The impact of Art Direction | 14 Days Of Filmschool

A key aspect of filmmaking that is usually overlooked is art direction. Let's talk about what it is and how it can level up your videos.
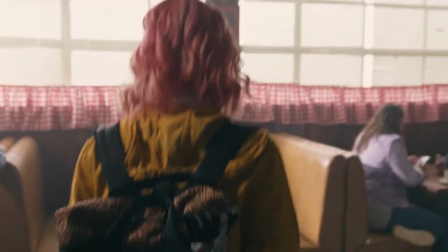[0:13]
Art direction is basically everything that has to do with the look of your production,
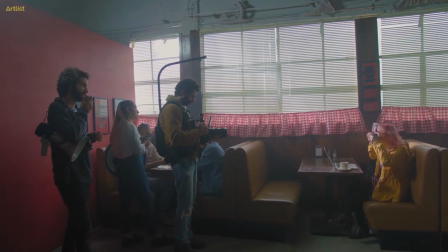[0:19]
like set design, furniture, props, and wardrobe.
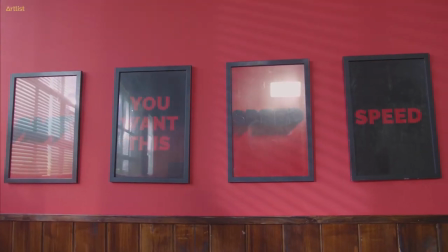[0:23]
The importance of art direction is to help you set the tone and style for your film, as well as giving it its unique identity.
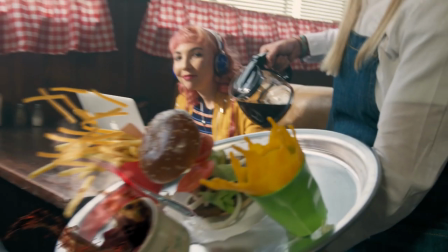[0:32]
It can set the mood for your scene, reflect the characteristics for your character,
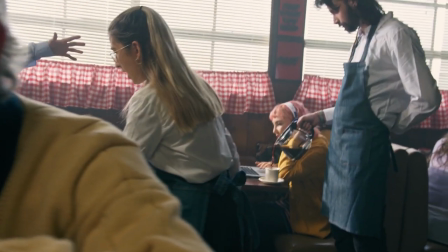[0:37]
and give us visual clues as to where the scene is taking place.
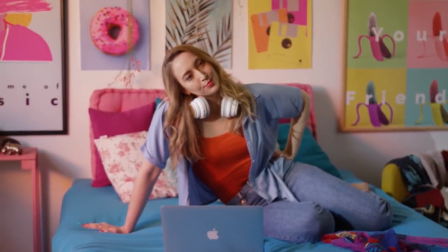[0:43]
In this scene, our character is a fashion vlogger. Her room is very poppy, it has a lot of vibrant colors and visual contrast.
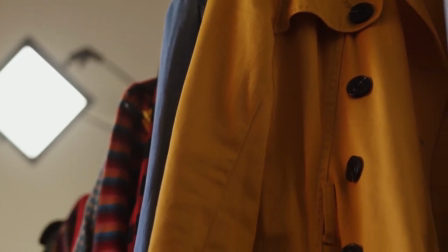[0:52]
Her wardrobe is in frame, as well as some other clothes and accessories that are spread around the room.
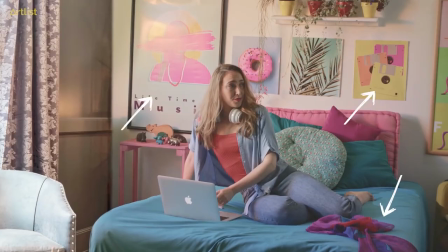[0:57]
All of these help tell the story of the character and build an identity around her.
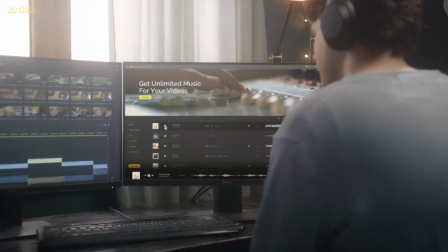[1:03]
In this next example, we have a character with a passion for filmmaking. Everything in the room is there to help establish that fact about him.
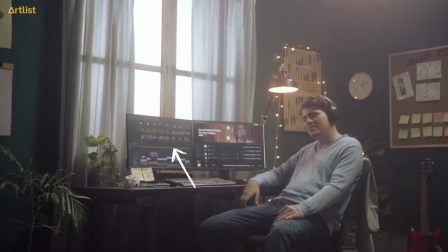[1:12]
He has an editing software open on his computer. The sticky notes and the crumpled piece of paper on the desk can point that he's writing different ideas for his films.
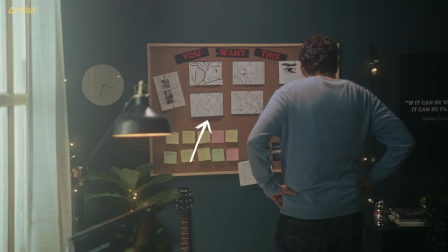[1:22]
On the wall, there's a cork board with a storyboard pinned on it and a poster of a quote by Stanley Kubrick.
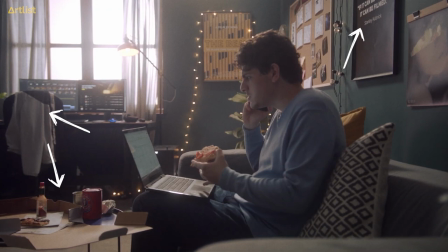[1:30]
The messy room can tell you that he would rather make his films than clean up.
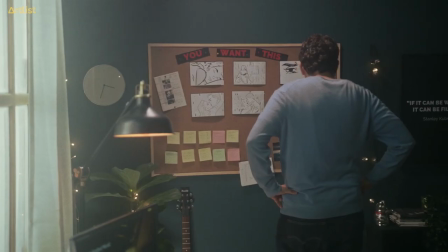[1:34]
Even the color of the walls convey the feeling that this guy is serious about filmmaking. All that is thought out in the process of art direction. So, before you go out and shoot your next film, think about art direction and how it can motivate your story. Till the next time, stay creative.